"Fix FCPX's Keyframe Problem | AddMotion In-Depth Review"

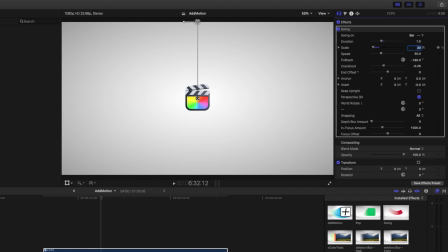I'll change the duration to 1.5, I'll scale it down, and I'll adjust the position of the asset so that it's at the top of the screen. I'll grab the anchor and move that so that the logo is in the corner. I'll go to the beginning of the clip and change the pullback value until the logo is off the screen.
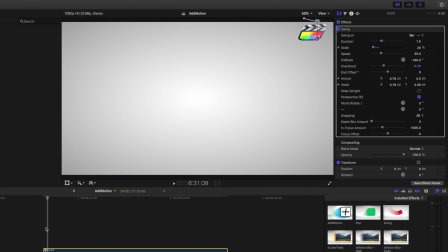If I go slowly through these first few frames here, you can see that it seems to swing a little bit to the side. That's because this 3d perspective option is checked so I'll turn that off and when I play it back this is what you get. The color trails and motion blur effects are nice little extras that you can use to enhance your animations. Let's take the effects factory example that we added the pop effect to and I'll add the color trails effect.
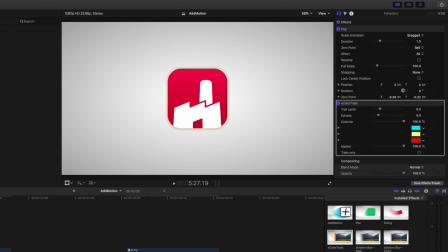I'll go through the first few frames and you can see how we have these cool little color trails that follow the motion you can change the trail length the number of echoes and the colors if you like and this is what it looks like to show you how the motion blur plugin works
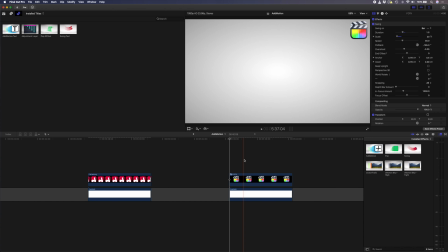let's take the final cut pro logo example with the swing effect applied to it and add the motion blur high effect motion blur tight does the same thing but it's a little bit more subtle you can see how the motion is blurred now and this is what it looks like in real time
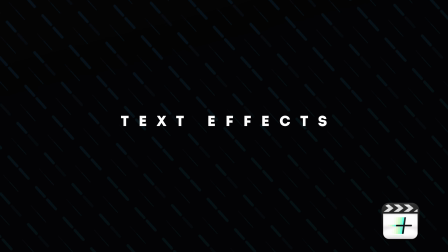there are also a few text effects that are fun to use.
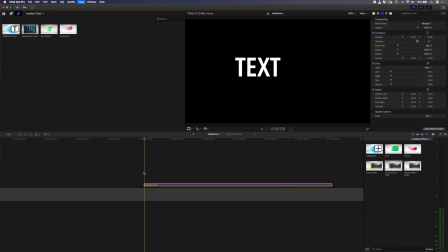You can drag and drop this add motion text effect onto the timeline and adjust the parameters to create your movement. There are so many ways to animate text using add motion so you can be creative and come up with your own unique title animations.
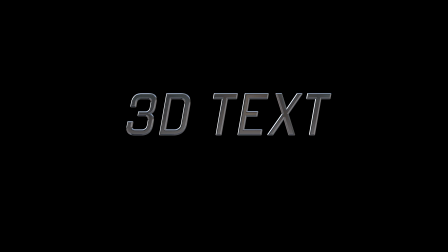There are also pop and swing effects for 3d text which might be handy to you if you work with 3d text often. A crash zoom is a sudden and fast zoom in and creating smooth crash zooms is super easy with add motion.
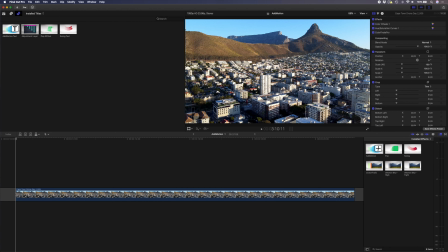I have this shot of Cape Town and I want to crash zoom into this building over here. So I'll grab an adjustment layer which I'll start somewhere around there and I want to trim this adjustment layer using alt and the square bracket over there. Next I'll add the add motion plug into this adjustment layer and then we can come in and change our parameters.
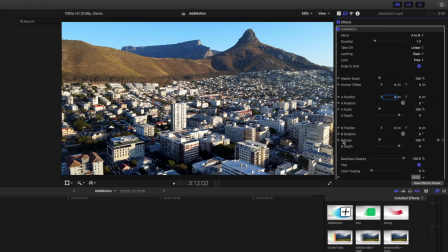I'll set the A position to zero and then on the B position I want to set my scale to 150%.
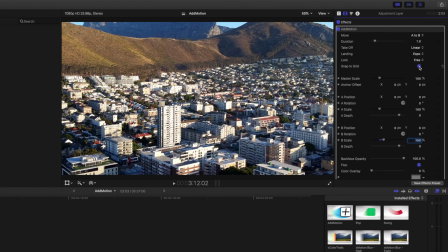I'll go ahead and turn the snap to grid off so that I can adjust the B
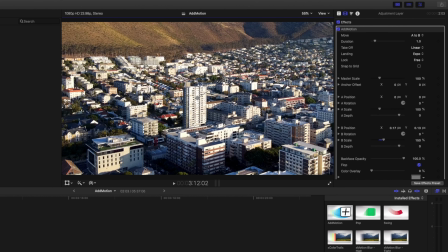position freely and I want to position it so that the building is in the middle of the frame. Next I'll go ahead and set the duration to 0.3 of a second because I want to zoom in really quickly. I'll also set the takeoff to Expo so that we quickly accelerate from zero into the zoom
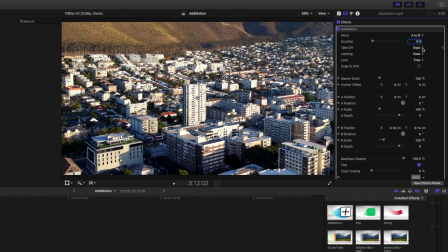and I'm going to set the landing to ease so that we don't have a sudden stop and we have a nice ease into the B position.
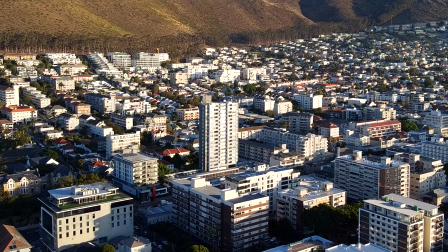I'll go ahead and play that back and this is what it looks like. And that looks pretty good but one thing I'd like to do is add some motion blur to that zoom.
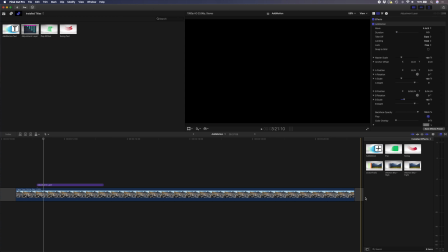So I'll go to the beginning here where it just starts to zoom in and I'm going to add my motion blur high effect onto that adjustment layer.
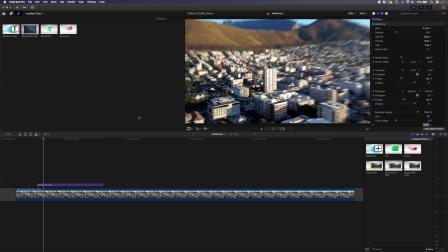Now you'll see we've got some really nice looking motion blur happening in the frame. All you need is a quick little whoosh sound effect to really bring this crash zoom to life.
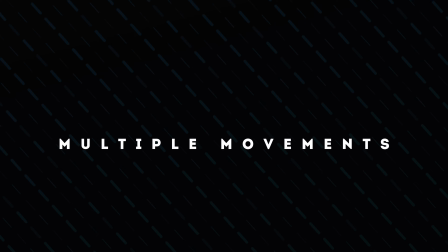You can also create multiple movements on the same clip using multiple adjustment layers. Let's build on the crash zoom example.
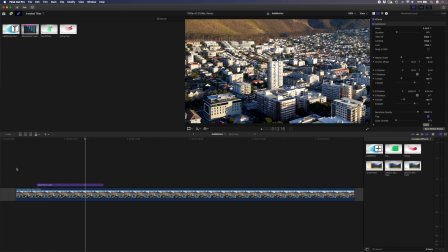We already have this crash zoom that happens here, so we can copy that adjustment layer using alt and dragging that adjustment layer like that.
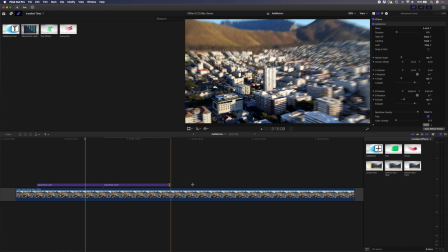I'm going to change the length of this just a little bit, make it a little longer,
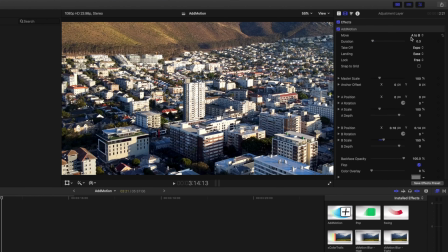and then what we're going to do is we're going to switch the move from B to A. So now our B position,
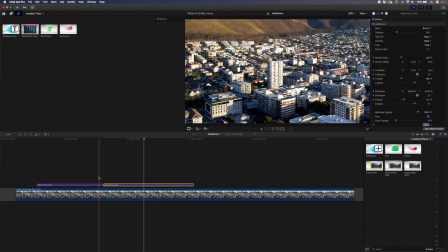which is the beginning of this adjustment layer, is the same as the end position on this adjustment layer then we can go ahead and we can
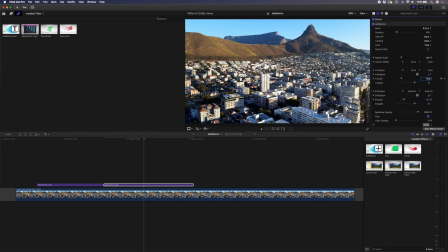change the a position let's say we want to keep the scale at 150 because we're already zoomed in but we want to position the clip so that
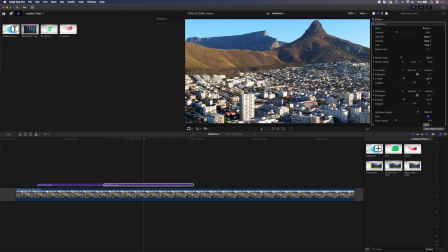we have lion's head and table mountain in view here